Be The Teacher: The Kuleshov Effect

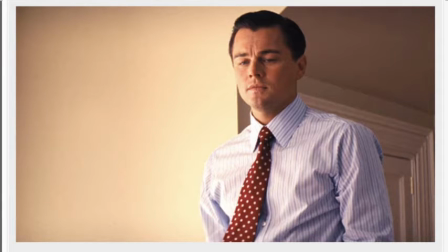Again, the exact same shot of Leonardo DiCaprio, but here he seems hungry, clearly transfixed on the donuts.
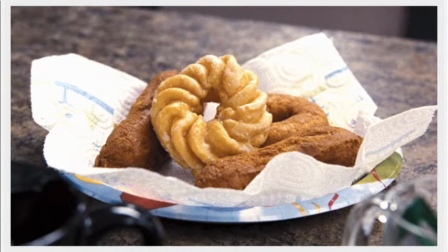Again, although we don't see them together in one shot, it seems that DiCaprio and the donuts are together in the same room.
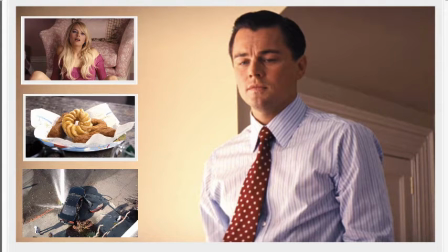In each case, through the Kuleshov effect, the audience creates and imposes their own meaning onto uninflicted individual shots.
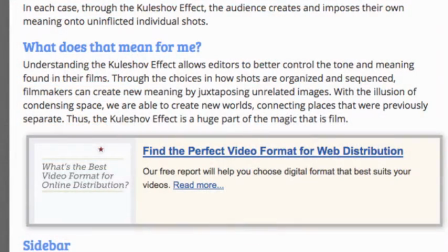What does that mean for me? Understanding the Kuleshov effect allows editors to better control the tone and meaning found in their films.
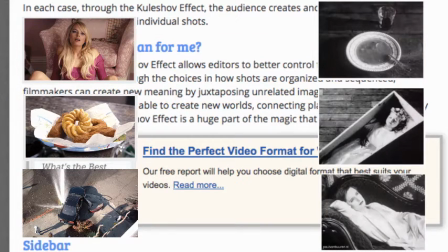Through the choices in how shots are organized and sequenced, filmmakers can create new meaning by juxtaposing unrelated images.
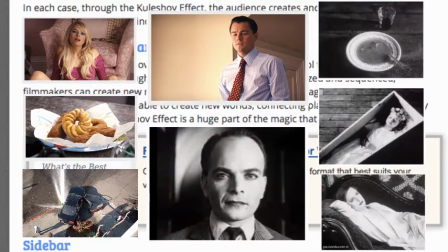With the illusion of condensing space, we are able to create new worlds, connecting places that were previously separate. it.
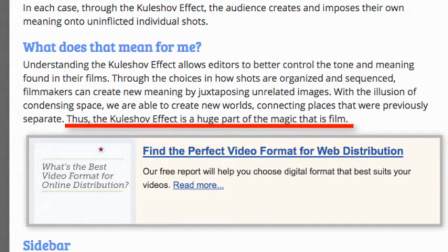Thus, the Kuleshov effect is a huge part of the magic that is film.
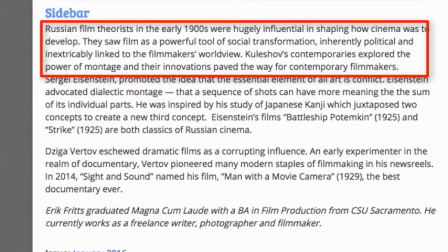Sidebar Russian film theorists in the early 1900s were hugely influential in shaping how cinema was to develop.
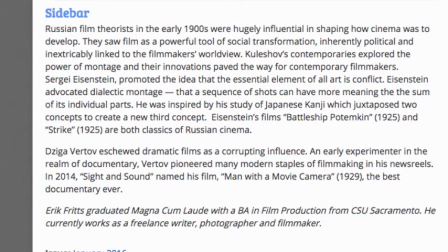They saw film as a powerful tool of social transformation, inherently political and inextricably linked to the filmmaker's worldview. Kuleshov's contemporaries explored the power of montage, and their innovations paved the way for contemporary filmmakers.
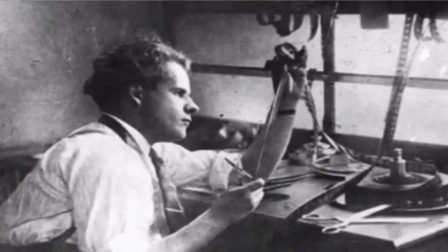Sergei Eisenstein promoted the idea that the essential element of all art is conflict.
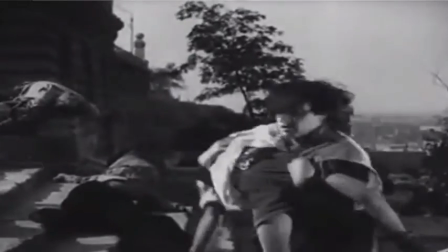Eisenstein advocated dialectic montage,
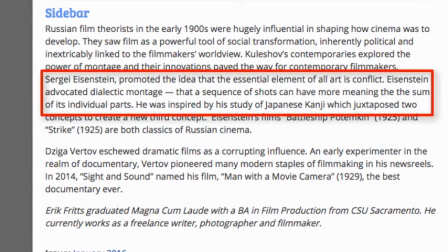that a sequence of shots can have more meaning than the sum of its individual parts.
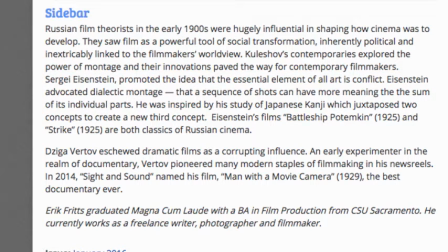He was inspired by his study of Japanese kanji, which juxtaposed two concepts to create a new third concept.
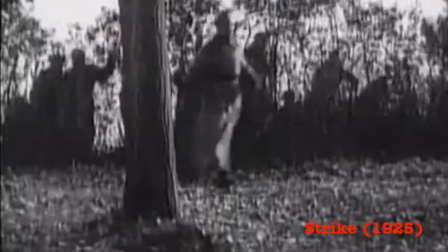Eisenstein's films, Battleship Potemkin, 1925, and Strike, 1925, are both classics of Russian cinema.
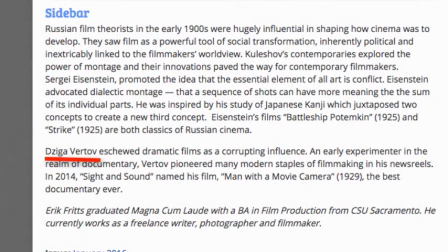Ziga Vertov eschewed dramatic films as a corrupting influence.
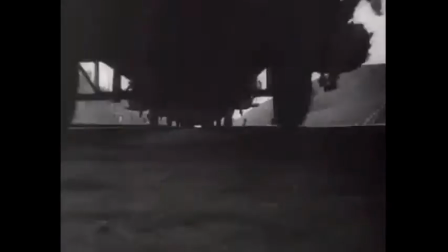An early experimenter in the realm of documentary, Vertov pioneered many modern staples of filmmaking in his newsreels.
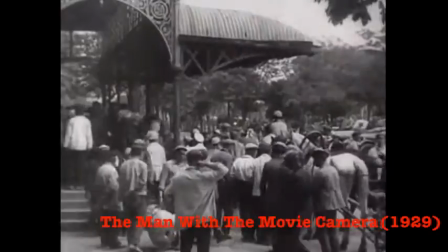In 2014,
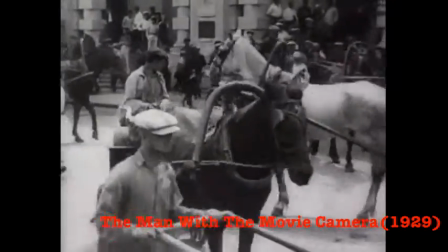Sight and Sound named his film Man with a Movie Camera in 1929 the best documentary ever.
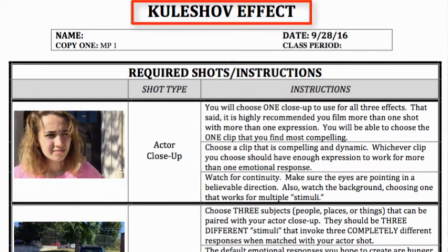Now, what if you want to create your own Kuleshov Effect video? You're going to need a number of shots, and you may want to consider some transitions and some special effects.
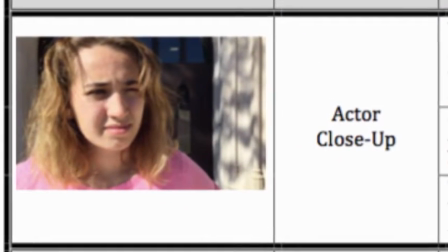The first shot you will need is your actor close-up. You will need to choose one close-up to use for all three effects.
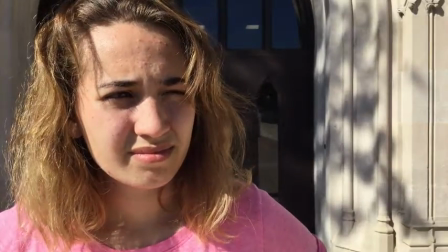That said, it is highly recommended you film more than one shot with more than one expression.
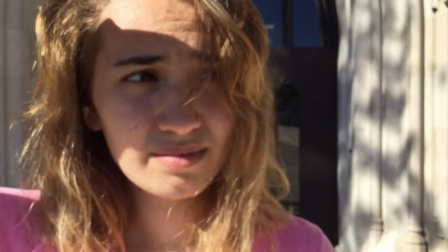You will be able to choose the one clip that you find most compelling. Now, choose a clip that is compelling and dynamic.
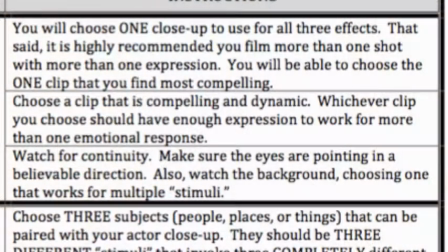Whichever clip you choose should have enough expression to work for more than one emotional response.
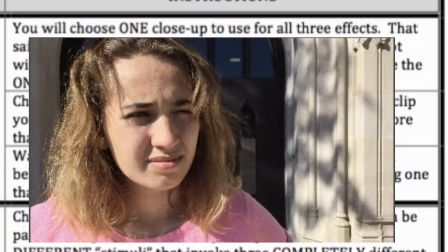And, watch for continuity. Make sure the eyes are pointing in a believable direction. Also, watch the background, choosing one that works for multiple stimuli.
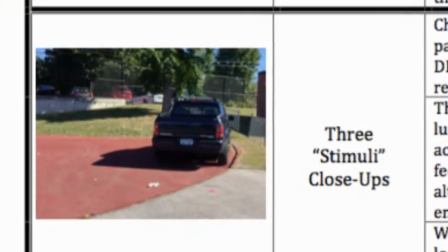Next, you're going to want three stimuli close-ups.
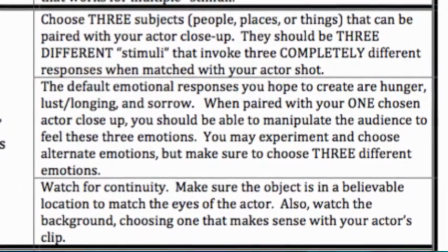Choose three subjects, people, places, or things that can be paired with your actor close-ups.
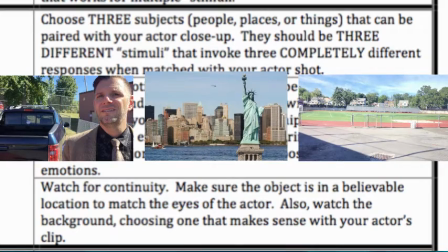They should be three different stimuli that invoke three completely different responses when matched with your actor shot.
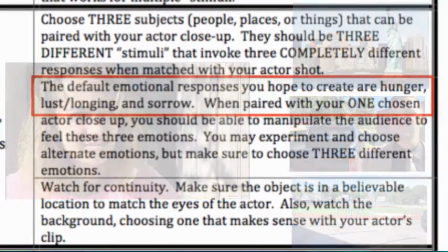The default emotional responses you hope to create are hunger, lust-longing, and sorrow.
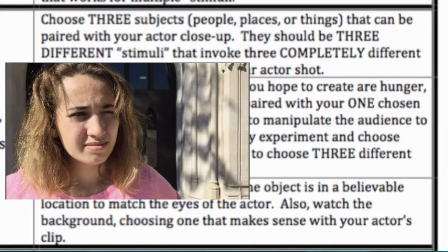When paired with your one chosen actor close-up, you should be able to manipulate the audience to feel these three emotions.
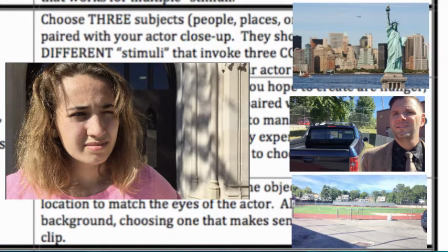You may experiment and choose alternate emotions, but make sure to choose three different emotions to invoke. Watch for continuity. Make sure the object is in a believable location to match the eyes of the actor.
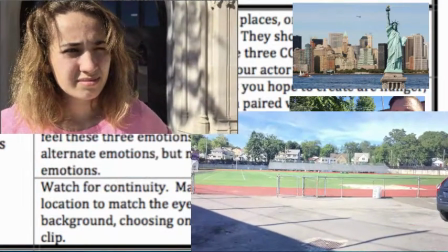Also, watch the background. choosing one that makes sense with your actor's clip. Something that you might also include?
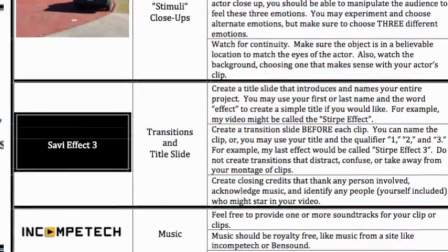Transitions and title slides.